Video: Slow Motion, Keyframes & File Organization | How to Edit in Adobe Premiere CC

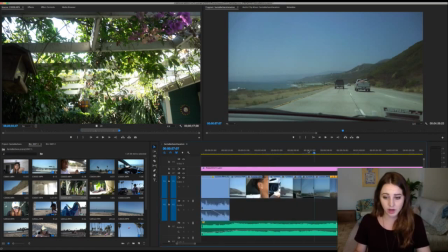[20:31]
Okay, so this is a good example of when to use slow-mo, although I don't think I slow-mo'd it here.
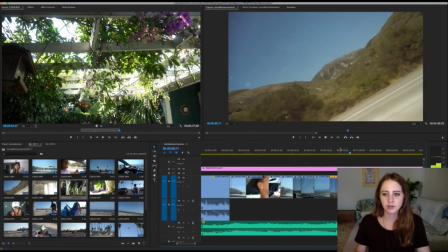[20:42]
Here we go. So it was just mountain footage, but that's at 20%.
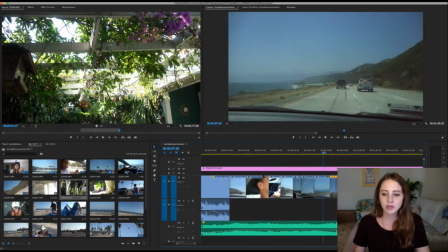[20:49]
So that, and I kind of speed ramped it up. So I'll show you this clip real quick.
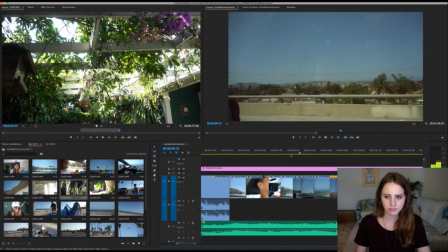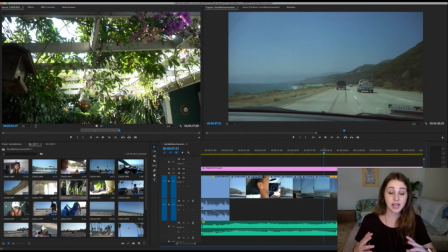[21:01]
So I like to do stuff like that where it's like super fast, and then when it goes to slow-mo, it's even a more dramatic effect.
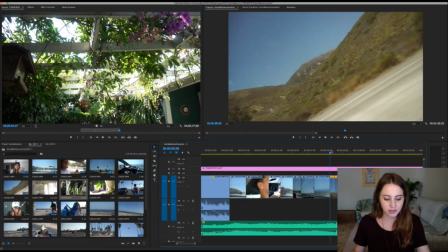[21:08]
And so basically what I did with this, I wish you guys could see it, but if you press Command R for the clip speed duration, so I made this clip to 300%, if you can see that tiny,
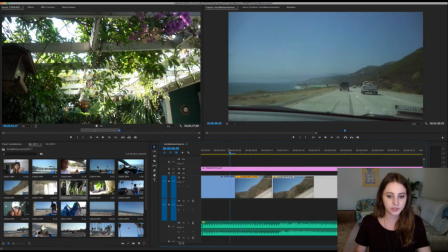[21:25]
and then I made the next clip 20%. So it speeds up and then it slows down, and
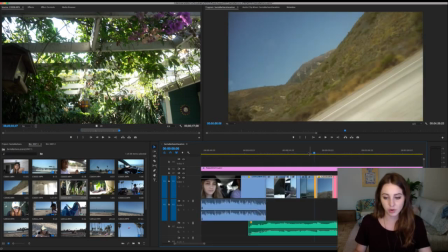[21:35]
I honestly couldn't use that clip for a while because we were in the car and it was bumpy and shaky,
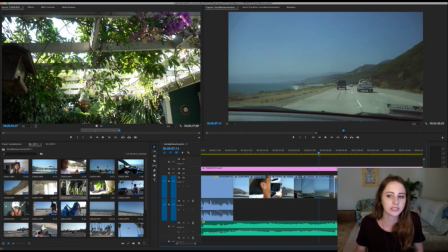[21:42]
but because it was 120 frames per second, I was able to slow it down and, like, you know, show a little bit of the establishment shot.
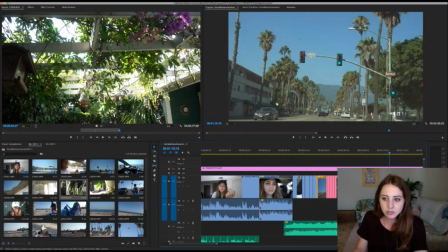[21:50]
So a lot of times when I like to use slow-mo, and it's very typical to use the slow motion, is when you have a lot of motion going on.
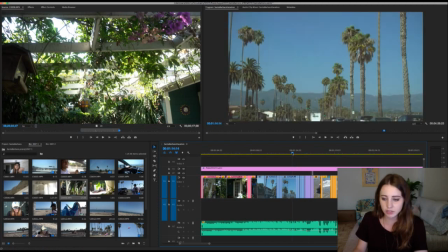[21:58]
So here is an example.
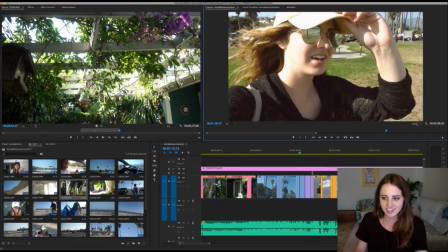[22:02]
Ah, my poor computer is doing so many things right now. Let me try to. So I'm using my new MacBook Pro.
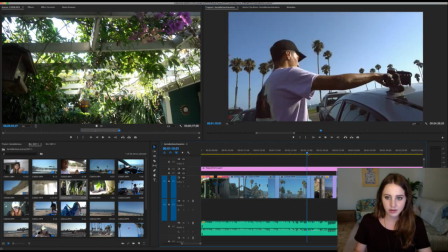[22:14]
Has a lot of power, but there's a lot of different video things going on, so let's try.
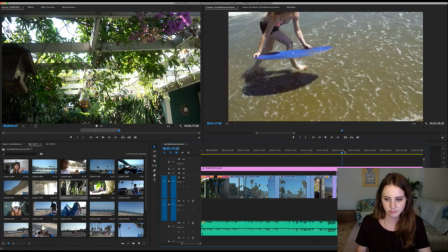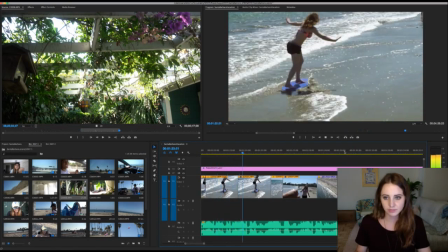[22:30]
So that's obviously slow-mo. And then I speed ramped it.
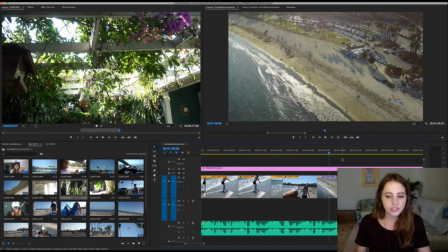[22:39]
So that's super, it's
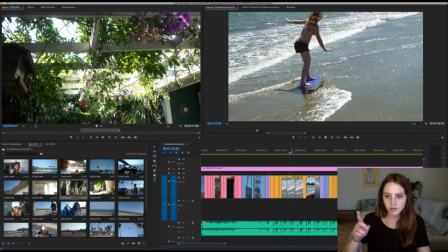[22:43]
basically when there's motion, you know, the water was flying up, I was doing crazy stuff. That's a good example of when to use slow motion, because that's fun. I mean, when you're jumping into water, when you're doing something crazy where you want to see that motion,
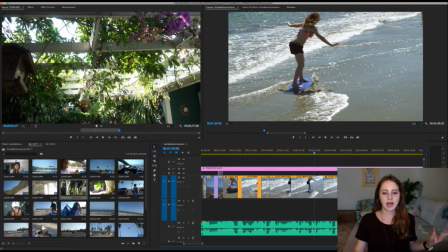[22:59]
it's a really cool way to add excitement into your videos. I'm biased. I have always used slow-mo. Okay, here's a good question. I know we're talking about slow-mo a lot, but it's a question I get a lot.
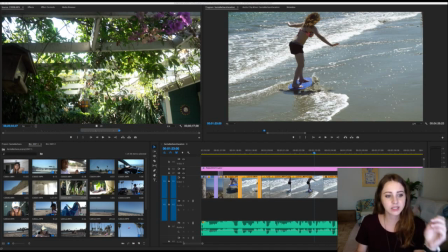[23:17]
So Mel asks, Sarah, when should you not use slow motion? Fantastic question. So you should not use slow.
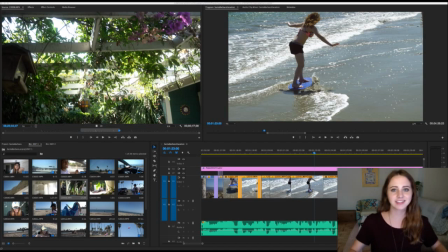[23:36]
It's interesting when you do live streams because you can't have cuts. This is the raw and real Sarah. Can she really talk? Who knows? Don't use slow motion when in, like, boring things. If you're just walking down the street and you do slow motion of a pothole,
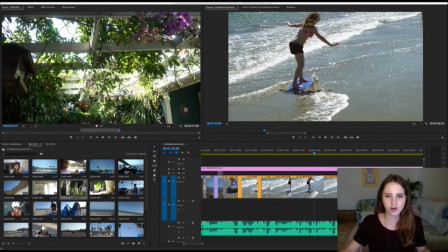[23:53]
and then you lead that up with slow motion of just more subjects that aren't moving, I think here's a good pro tip. Slow motion is super exciting when there's a lot going on, when there's a lot moving. So a example of that, which is actually what I do a lot,
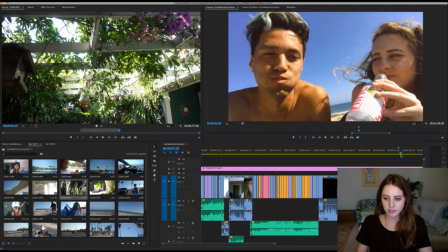[24:15]
is, let's see if there's an example in this video.
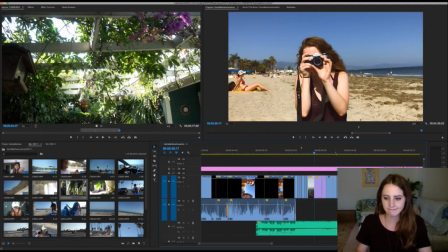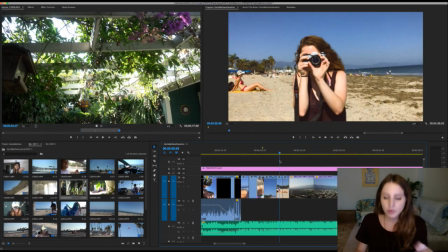[24:22]
I don't know if there's an example, but what I do a lot is I'll shoot in slow-mo. So I'll shoot in 60 or 120 frames per second, and I'll be shooting something moving.